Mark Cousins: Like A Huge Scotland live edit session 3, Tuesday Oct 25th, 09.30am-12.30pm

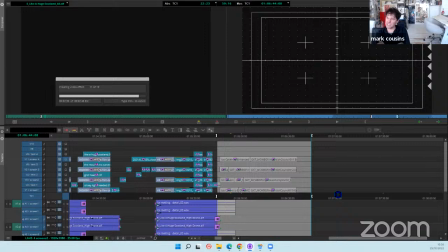(59:56)
I love the writer George Steiner, and he wrote that book called Real Presences, and it's about that kind of thing, you know, standing somewhere, you know, a place that is unique in the world and no other places like it. And
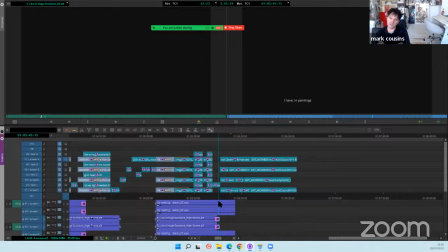(60:15)
you feel as if you're the center of something, which is really good. I think Willie felt as if she was suddenly, well, this is exactly what we've just said in the script, actually, but just say
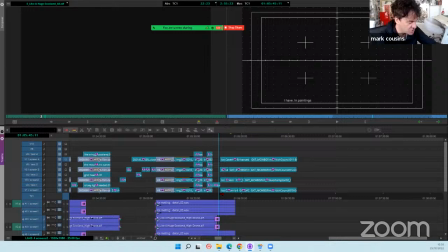(60:28)
it's funny. I was at the center of a kind of hemorrhage. And before that, we say the mountains curved around us.
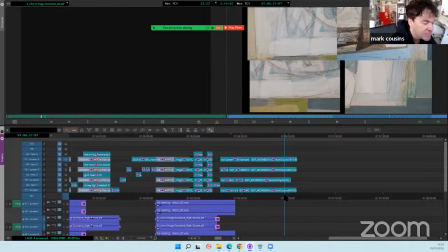(60:37)
So that's exactly the feeling, you know, hyper subjectivity.
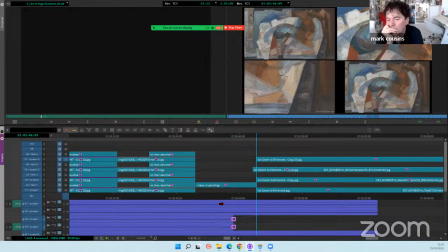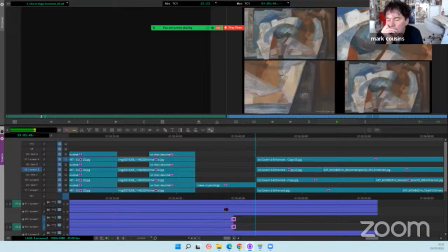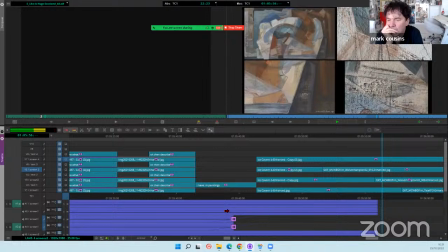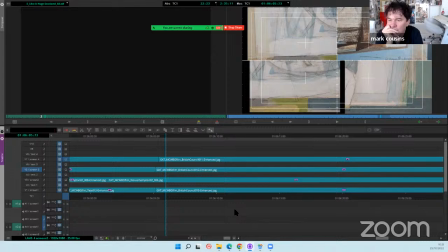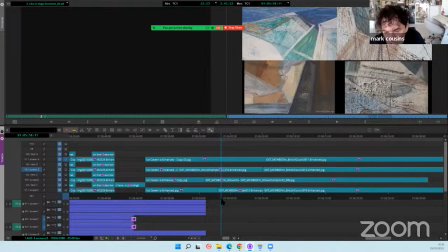(61:26)
is working. It is going to work, isn't it? And I like the rhythm of it. It's not like some pictures are up for a shorter time and some for a longer time. That's good as well.
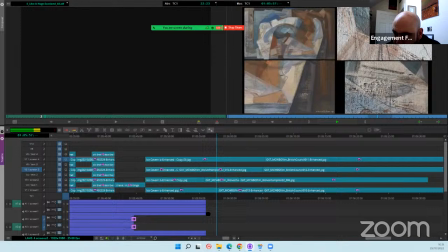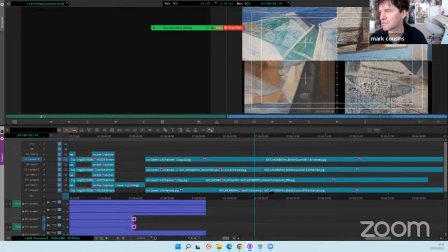(61:47)
Oh, Linda's music is fantastic.
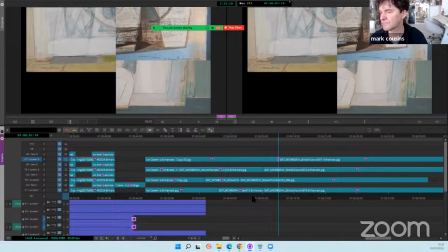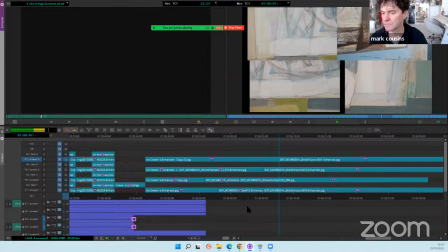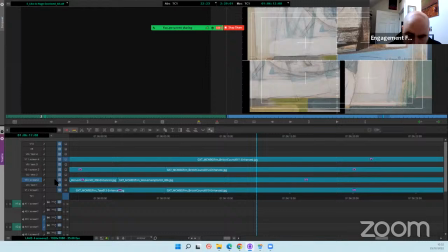(62:08)
And when you have a moment, I'd like you to, I'd like to show you the picture, Timo, that I'd love to get in quite soon.
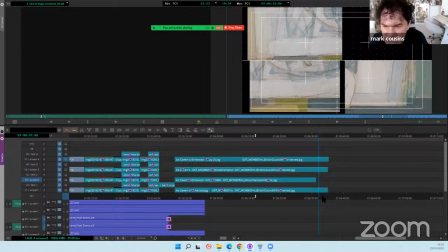(62:14)
Yeah, let's do it now. Okay, so we agreed that what you would do is just show me all the thumbnails and I could, is that what you're going to do? I can, yeah. Or if you... I mean, I've got the name of it, but as you say, the names are all very similar.
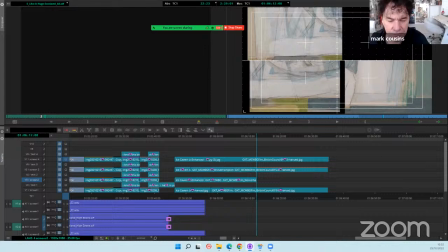(62:31)
Yeah, in which folder is it? It's in close-ups of paintings folder. Yeah.
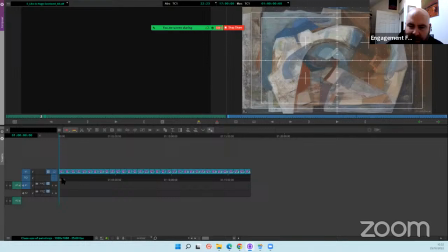(62:36)
And maybe there's not that many if you tell me beginning, middle, or end kind of thing.
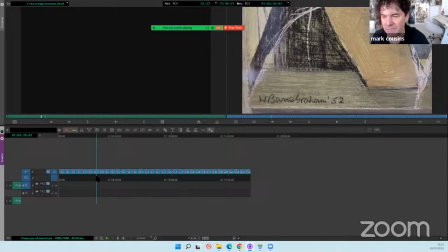(62:46)
It's before the, oh, see that one there just packed on, by the way, if you go back, that's sort of that. I think we need to get that in quite soon if you haven't, because it's really kind of cave-like moment, you know, it looks like we're looking in a cave. So that should come in soon.
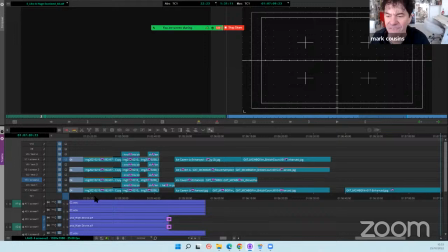(62:59)
But the one I'm particularly thinking of is about five before that, or six before that.
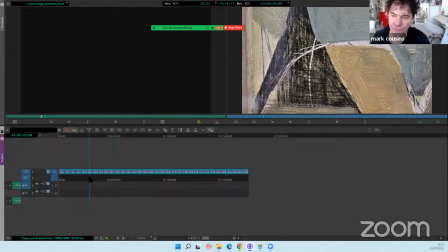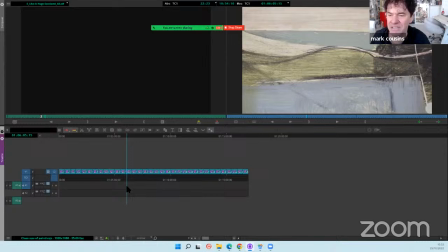(63:14)
Oh, seems to be in a different order. Oh, yeah, that's it.
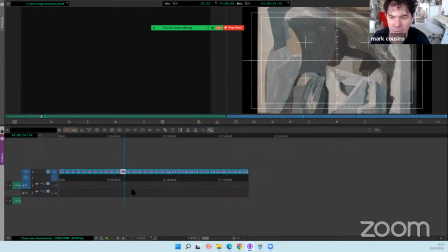(63:20)
See that one? That one, Timo, is really good. So if you can get that one in and it's close up in, which is the next one, I think they...
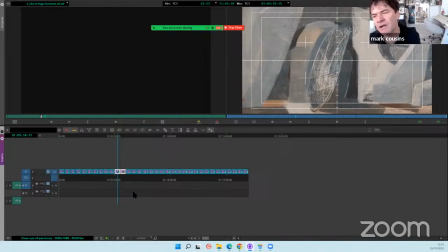(63:31)
This one. Those two. Because the reason why I'm suggesting those two is, see how monumental they are? They look like big lumps of granite almost, whereas what you've just put in is the opposite.
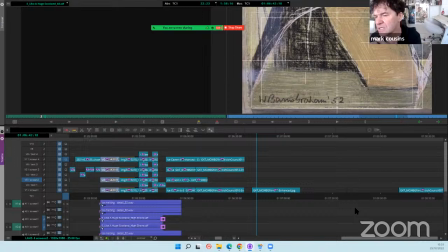(63:43)
The previous shots you've just added are very sort of diaphanous and translucent, and so that contrasts to show that she went
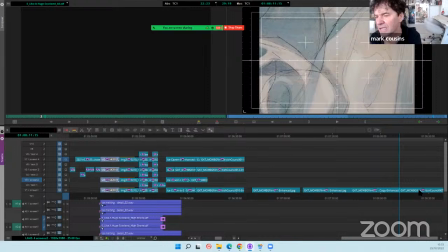(63:52)
from layers of paint that could be glimpsed through other layers to something really solid and blocky.
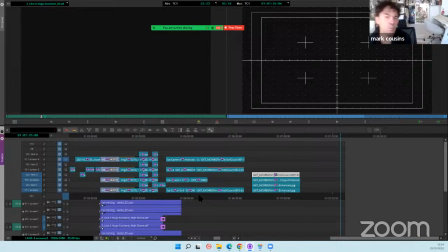(63:59)
Yep. So yeah, those would be great contrast to what you've just put in.